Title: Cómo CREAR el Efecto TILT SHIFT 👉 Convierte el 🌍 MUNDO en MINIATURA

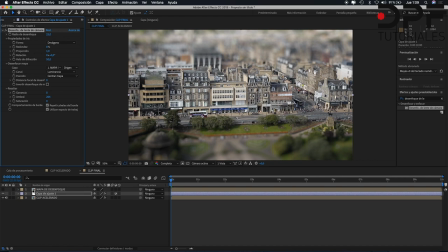8:08 Pues le doy a doble clic a nuestra capa de sólido, es decir, a nuestro mapa de desenfoque,
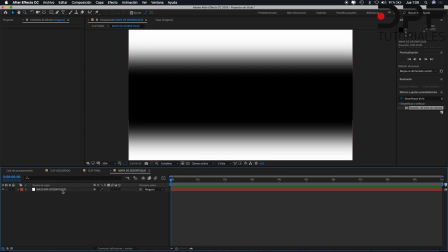8:15 y entro otra vez a trabajar dentro del sólido que hemos creado, ¿de acuerdo?
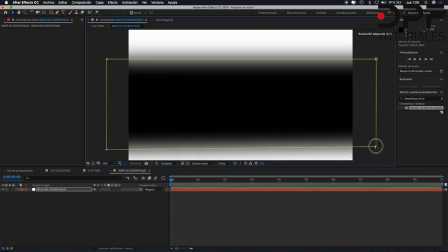8:22 Y si yo modifico este sólido, le varío la posición, esta modificación se aplicará a mi clip. La zona que antes era transparente ahora se me ve negra, pero porque estamos trabajando dentro de esa composición exclusivamente, estamos trabajando solo con el sólido.
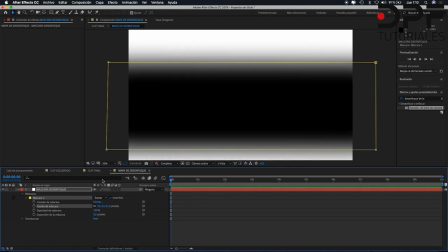8:42 Le doy un poquito más de calado. Y una vez hemos hecho los cambios, si volvemos a la composición master,
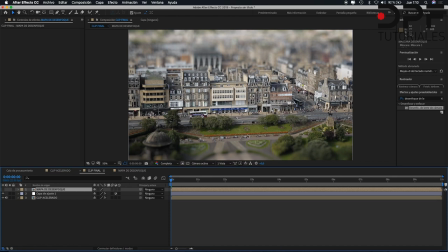8:49 estos ajustes que hemos hecho en nuestra máscara se han aplicado al clip. Ahora esta zona de abajo se ve más enfocada que antes. Y ahora ya casi lo tendríamos.
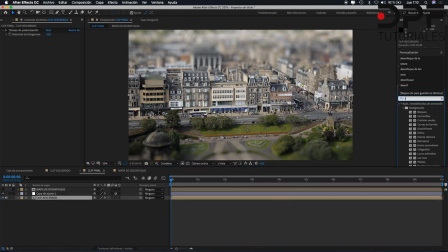9:03 Pues nos vamos a nuestro clip, lo seleccionamos, vuelvo a efectos y busco el efecto tono saturación. Lo arrastro al clip. Subiremos bastante la saturación maestra para potenciar este efecto tilt shift.
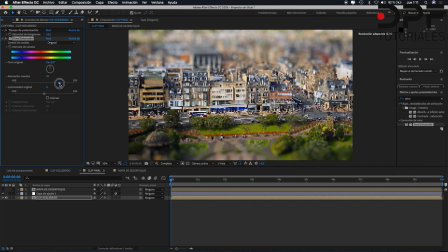9:20 Más o menos por aquí estaría correcto. Es importante que los colores se vean vivos porque magnifican el efecto maqueta. Yo he hecho la máscara de desenfoque utilizando la herramienta rectángulo, pero si clicas dentro,
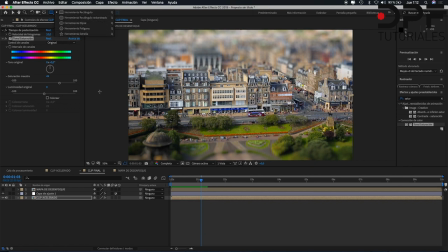9:39 cualquiera de estas opciones te serviría para crear tu máscara de desenfoque. Seguimos con la previsualización de nuestro tilt shift. A simple vista parece que ha quedado bien.
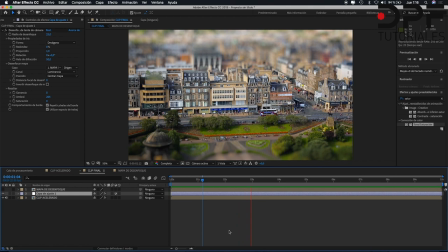9:56 ya hemos conseguido nuestro efecto maqueta. Así de simple.
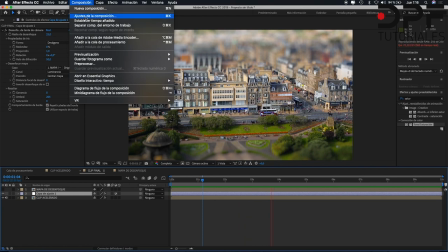10:07 Y lo último que queda es ir a composición, añadir a la cola de procesamiento,
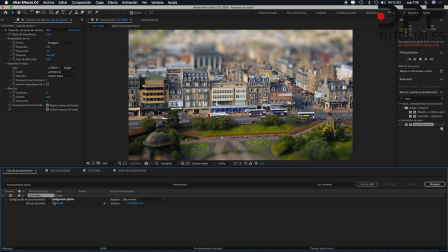10:13 a módulo de salida, clicamos,
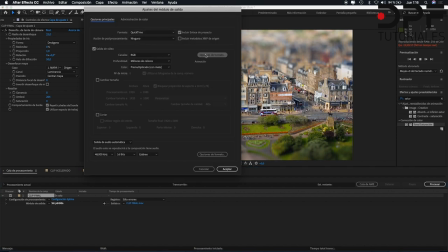10:19 dejamos el formato en QuickTime, vamos a opciones de formatos, ya sabéis que yo trabajo con Apple ProRes 422 HQ,
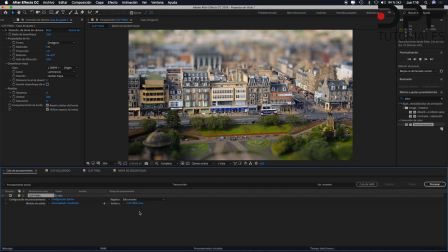10:26 aceptar, aceptar, y a salida le modificaré el nombre y le pondré
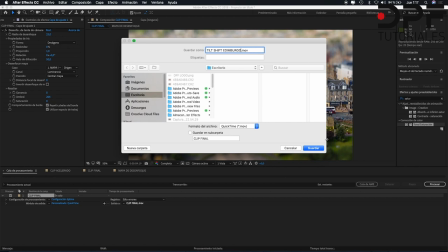10:36 Tilt Shift Edimburgo. Lo guardo en escritorio, le digo guardar y procesar.
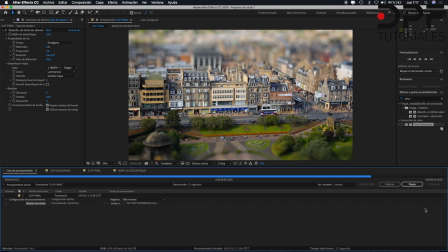10:44 Y ya estamos exportando nuestro vídeo. Este es el resultado final.
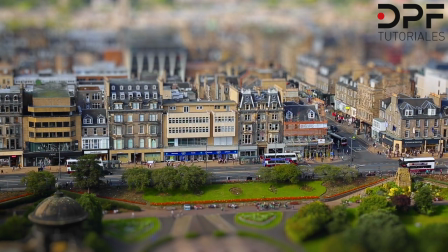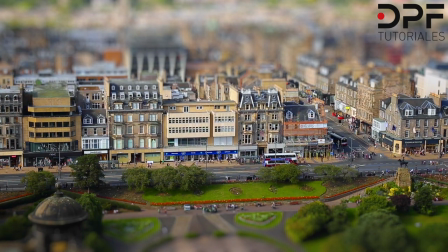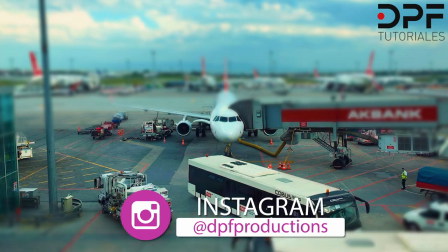11:07 Pues hasta aquí este vídeo tutorial, que espero que te haya servido de ayuda para empezar a poner en práctica y experimentar con este efecto,
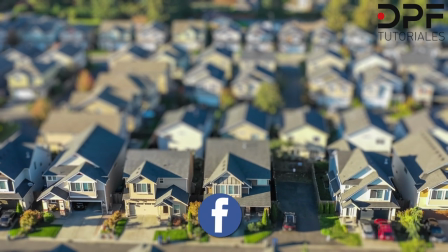11:15 que ya ves que es muy simple de hacer. Muchas gracias por ver el vídeo, muchas gracias por estar ahí.
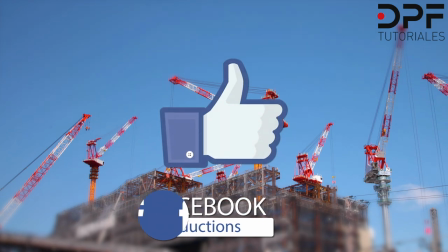11:22 Ya sabes que como siempre puedes darle al dedito si te ha gustado el vídeo. Si tienes alguna duda, déjamela abajo en los comentarios.
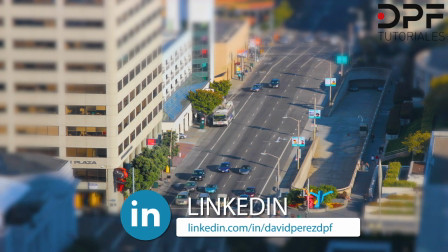11:30 Y si quieres aprender a usar todo este tipo de efectos y derivados de la técnica del timelapse,
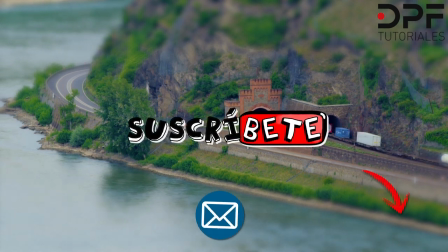11:36 suscríbete al canal, porque el mundo del motion es muy amplio, con muchas variantes, así que suscríbete.
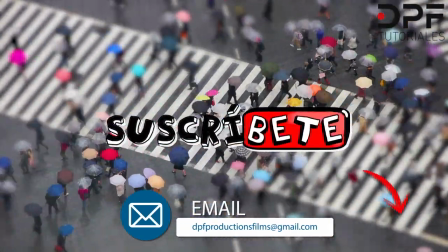11:42 Muchas gracias y nos vemos en la próxima entrega. ¡Chao!